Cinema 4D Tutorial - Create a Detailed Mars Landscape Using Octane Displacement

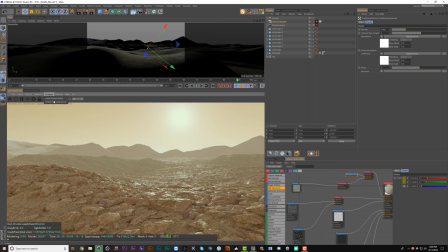[30:45]
and now we need to drop the density so now if we go to compare enable you can see we've got a lot more control with the volume object and you can pair both systems together like sometimes this can be good for just some general haze on top of your initial haze.
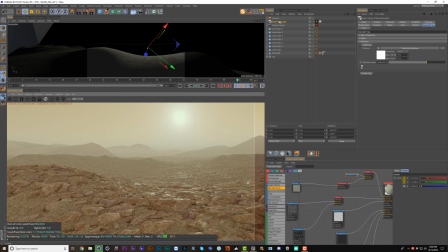[31:03]
Like here, we're adding an even more dustiness on top of this fog volume. So that could be a cool look for later. And in order to store that, I can just duplicate this daylight and turn this one off. So this will be the one that has the fog. So we can just name this fog. And then this one, we can just remove the medium here.
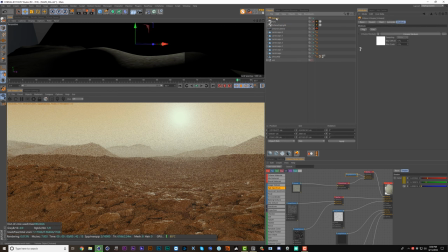[31:22]
So we're back to where we started. Okay, the next thing I want to try with this volume is the scattering phase. So let's go compare and store this again. And if I move this upwards, the volume will get much stronger closer to the light.
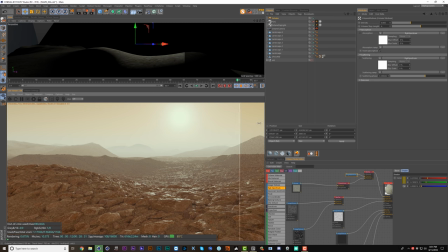[31:36]
So some of this is definitely good, though at some point we start losing the distant mountains. So we can compensate by making this even lower and then pushing the phase up higher. Okay, now the phase is too high. Let's bring it back. Now another fun thing to play with is putting colors into the absorption.
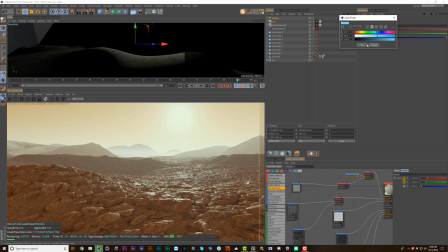[31:55]
So say we add in a bit more of a blue in the absorption, you'll see what happens this is kind of like the diffuse color of the fog and this will be even more apparent if we set the scattering phase back to zero now
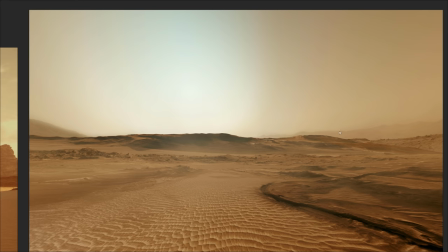[32:08]
you can see it's really inheriting that color but really for the distant haze we want more of this dusty brown or even this orange could work here
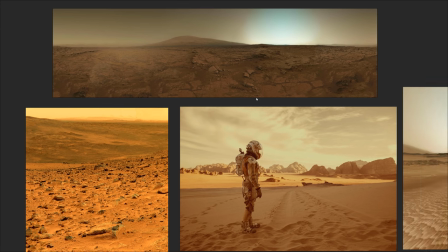[32:15]
though i feel like this photo is hyper saturated and not exactly the look i want to go for so let's set this to an orange color
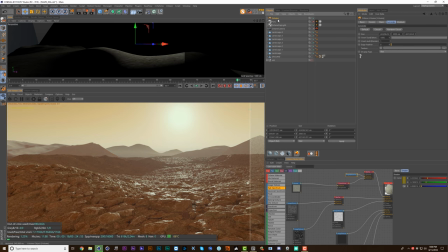[32:22]
maybe a dark brown and we could also try going back to volume and taking the size of this bounding box a lot higher okay
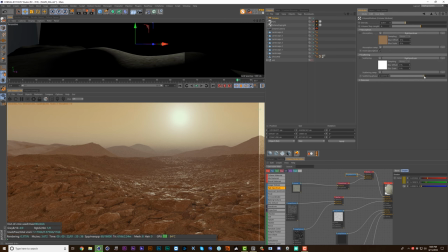[32:34]
and to bring a bit more lightness back to the horizon let's bring back some of our scattering face not too much let's go a bit further and let's change
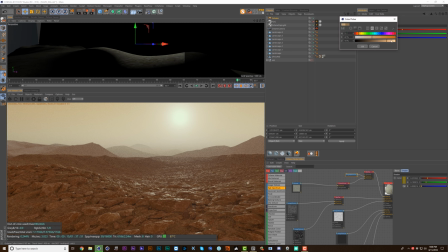[32:42]
this absorption color to more of a bright orange and see what happens let's move it even more towards yellow okay I think I've taken it too far let's desaturate this a bit.
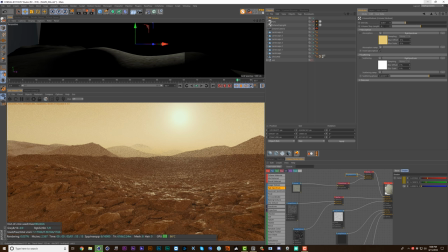[32:58]
And then finally if you increase the volume step length this can change the look a bit but it'll also really decrease your render times a ton. So now it's rendering way faster. Okay I'm liking this more but now the whole image has gone this shade of orange and there's not enough color variation going on.
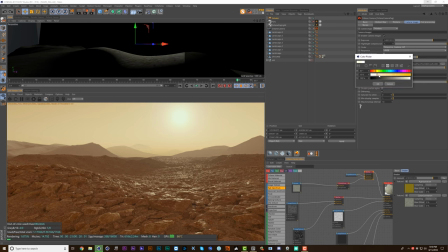[33:16]
So what I can do is go to my white point and try to dial against that by pushing some orange in and that'll get me the color opposite. So that's desaturated things a bit But then I can compensate by upping the saturation.
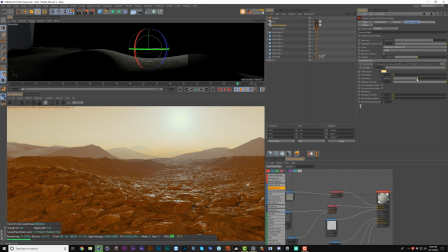[33:29]
So actually I'm finding that if I bring this saturation down to something like 1.3 here This is getting a lot closer to what I want And lastly we can play around with these response curves and I was finding that this one here
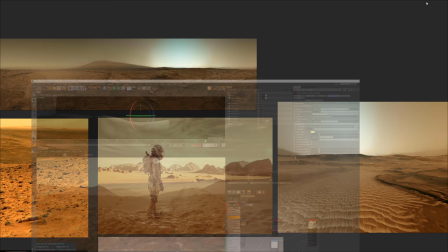[33:42]
Adds a lot to the look and now if we flip back to our references you can see that we're actually getting a lot closer to some of these colors
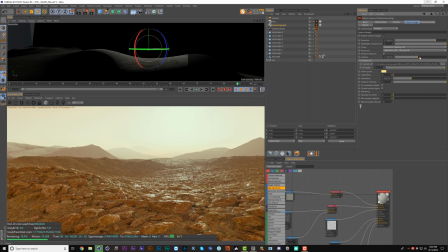[33:50]
We could still maybe up the exposure a bit and then drop the gamma to bring in a bit more contrast and maybe pull in
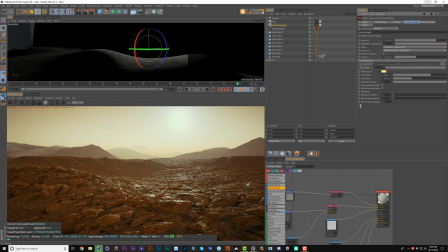[33:57]
some vignetting to really create more of a sky gradient here and then back up a bit with the gamma to compensate and
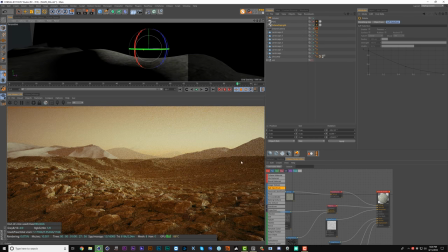[34:06]
if we rotate around the daylight we can see that this can still look interesting from other angles as well just don't push it too far because then it starts to reveal
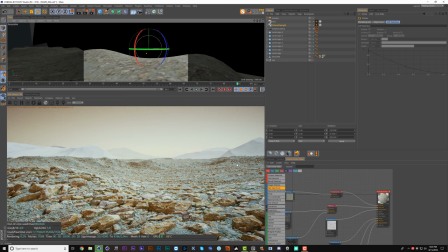[34:14]
all the weird colors we've got going on and this just goes to show
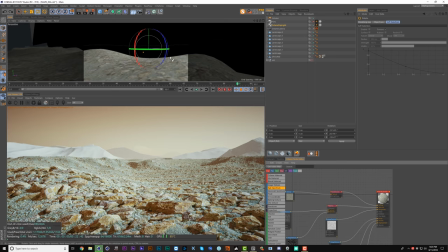[34:18]
how important the lighting is to creating a compelling image so
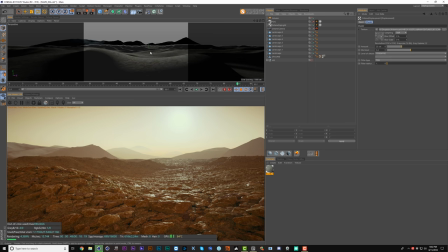[34:24]
let's go back to this backlit look okay now that we've got the look dialed in I'd like to point out something if we're a bit higher up we can
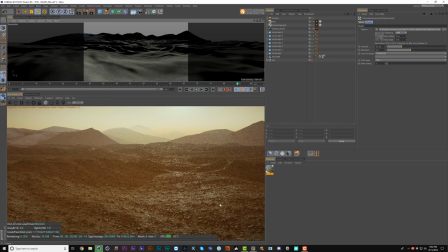[34:31]
see that this texture has tons of repetitions because it's just a tiled texture and if we wanted to do an aerial shot like this we need to find some way to fix
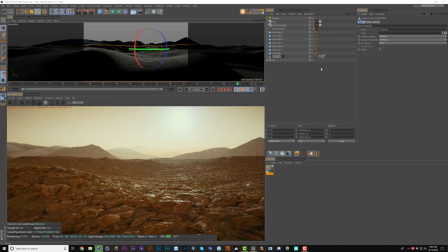[34:39]
it so what we can do is we can call this medium rocks and I'm going to duplicate this setup and also duplicate the texture itself and I'm going to replace this texture and call this one small rocks
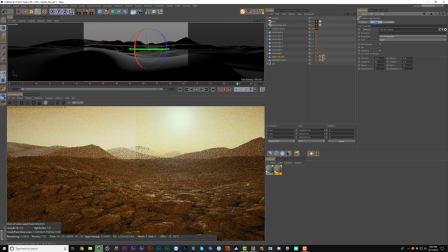[34:57]
and then it's just a matter of coming here and I'm going to decrease the size to one by one now keep in mind that when we scale the texture down it's going to get a lot spikier and look more displaced because we haven't actually
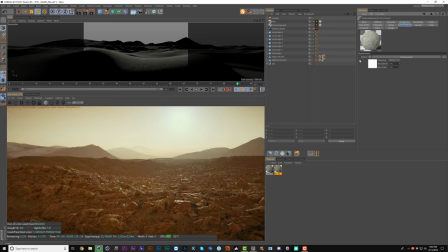[35:08]
changed the displacement amount so we want to jump in and change this to something like 12 and we can even go and offset this texture by some amount okay and now let's make one for large rocks so we'll duplicate this again call this large
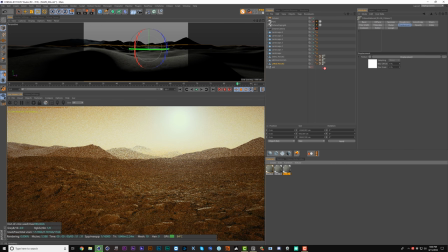[35:27]
and then duplicate our texture one last time and replace it and here we want this to be let's just do four and
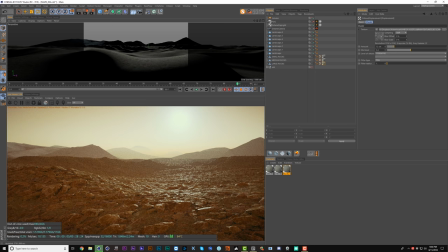[35:38]
again with the displacement now we're going bigger so with the bigger texture we actually want to increase the displacement amount so with this one we had it at 25 so this one we want to be 50 and we can offset this one differently as well now
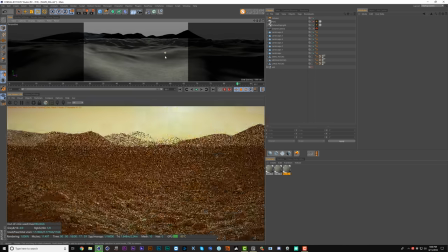[35:57]
hopefully it's obvious we've got a lot more variation in our surface but if we come up here it should become really apparent so
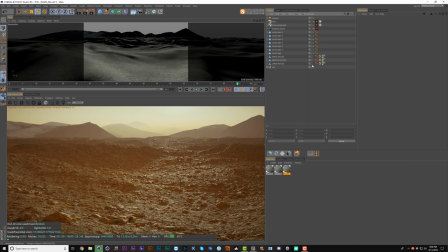[36:05]
before with just our medium rocks let's take a look at what that looked like so the pattern is a lot more obvious here especially with this rock repeating over and over but adding back the small and the large rocks, there's enough variation that our eye isn't going to pick that pattern.
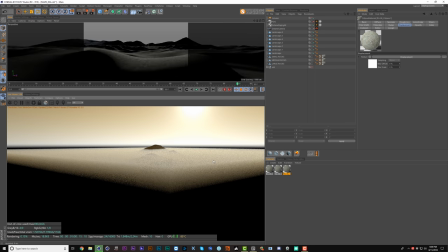[36:22]
So let's go back to where we were. Okay, so next I'm going to create the sand.
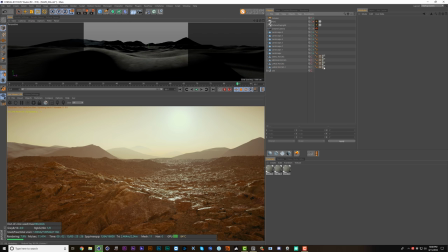[36:29]
Let's just duplicate one of these terrains and hide the others. And this one will remove the texture and create a new material.
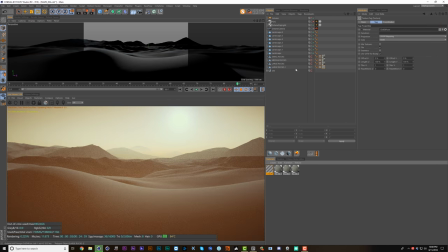[36:38]
I'll drop this on here and I'll call this sand.
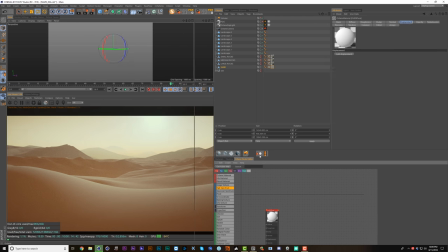[36:41]
Okay, let's jump into the node editor and give ourselves some space okay
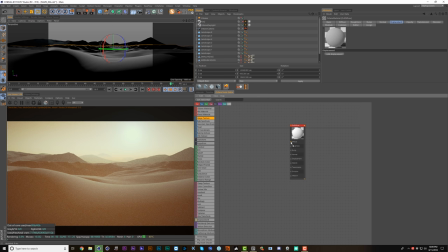[36:48]
I'm going to take an image texture and if you drag directly onto the dot here it'll
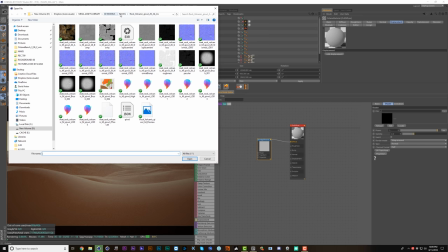[36:53]
automatically connect now I'm going to look up and find in